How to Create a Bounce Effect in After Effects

Hello, everyone. In today's video, we'll be creating a smooth and realistic bounce effect in After Effects.
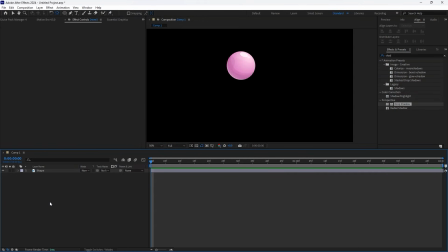(0:05)
Let's dive in. First, open After Effects and import your object. Since I've already imported my object, I'll go ahead and create a background. Right-click on the Layers panel, select New, then Solid.
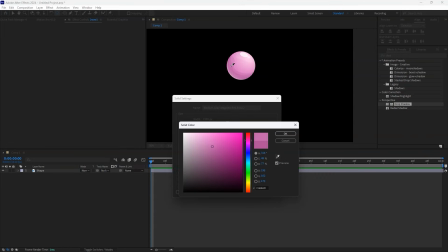(0:17)
I'll choose a dark pink color that complements my object, but feel free to use any background color that suits your project.
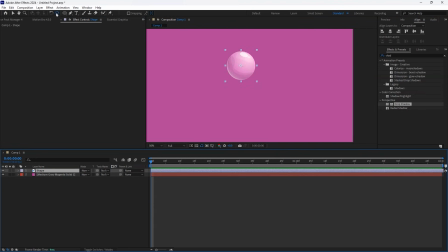(0:23)
Now, place the background layer below the object layer. Next, adjust the anchor point of the object, moving it from the center to the bottom. This step is crucial for achieving a natural bounce effect. To animate the bounce, open the position and scale parameters by pressing P for position and S for scale.
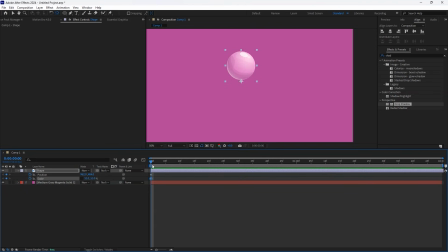(0:42)
At the zero mark, add keyframes for both position and scale. Move to the 1 second mark and add the same keyframes. At around 25 frames, change the position to approximately 852 to create a bouncing motion. To preview a looping effect, press N on your keyboard to set the work area.
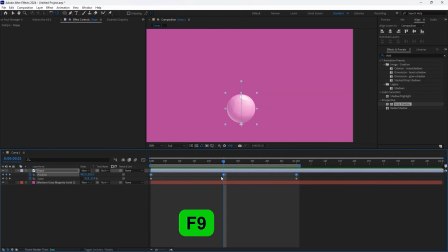(1:03)
Next, highlight the position keyframes and press F9, or right-click Keyframe Assistant Easy Ease to smooth out the movement. At the 25-frame mark, unlink the X and Y scale properties. Change Y scale to 29%.
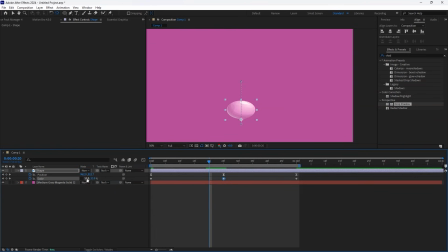(1:21)
Move 4 frames backward, change X scale to 38%, and Y scale to 54%. Copy these keyframes, Ctrl-C, and paste them, Ctrl-V, at the 30-frame mark. Now, highlight all the position keyframes and apply Easy Ease to them as well.
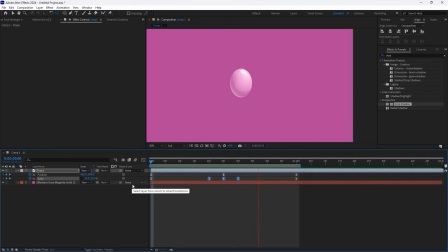(1:43)
Preview the animation. You'll see a smooth bouncing effect. But we can make it even better. To make the motion more organic and natural, adjust the scale keyframes so that they are slightly more spaced out. This small tweak makes the animation feel smoother and more realistic. Let's enhance the effect by adding a shadow.
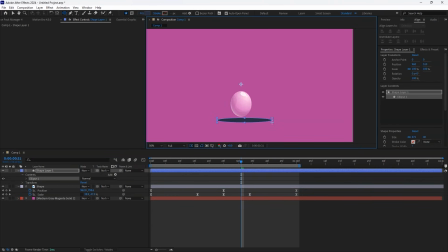(2:02)
Select the ellipse tool and draw an oval shape where the bounce happens. Place it below the object layer and make sure its anchor point is centered. Align the shape evenly with the bouncing object. Now, let's create a shadow effect.
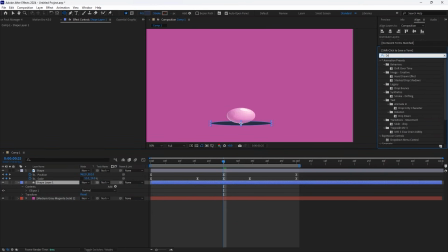(2:16)
Go to Effects and Presets, search for Drop Shadow, and apply it to the ellipse shape layer. In the Effects Control Panel, check the Shadow Only box. Set softness to around 78 and adjust the shape as needed. At the 25-frame mark, set the opacity to 50% and add a keyframe.
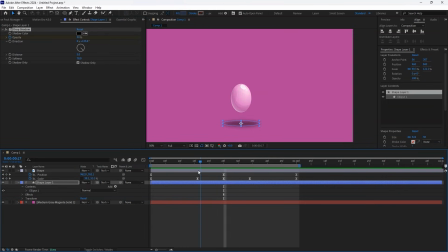(2:36)
Move to the 16-frame mark and set the opacity to 0%. Move to the 34-frame mark and set the opacity to 0. Now, when we preview our animation, we get a smooth and realistic bouncing effect. And there you have it, a simple yet effective bounce animation in After Effects. That's it.
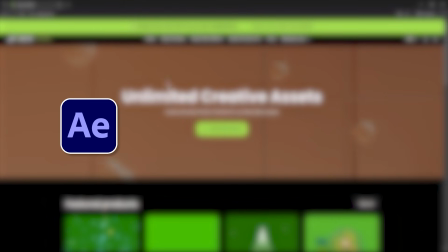(2:56)
If you're looking for more video editing resources and templates for After Effects, Premiere Pro, Canva, Final Cut, and more, check out our website.
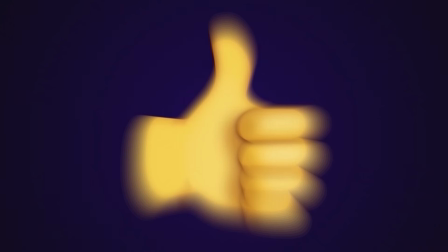(3:04)
I've included a link in the description below. If you like this video, give it a thumbs up and subscribe to the channel for more awesome tips. Thanks for watching, and I'll see you next time. Stay safe and stay creative.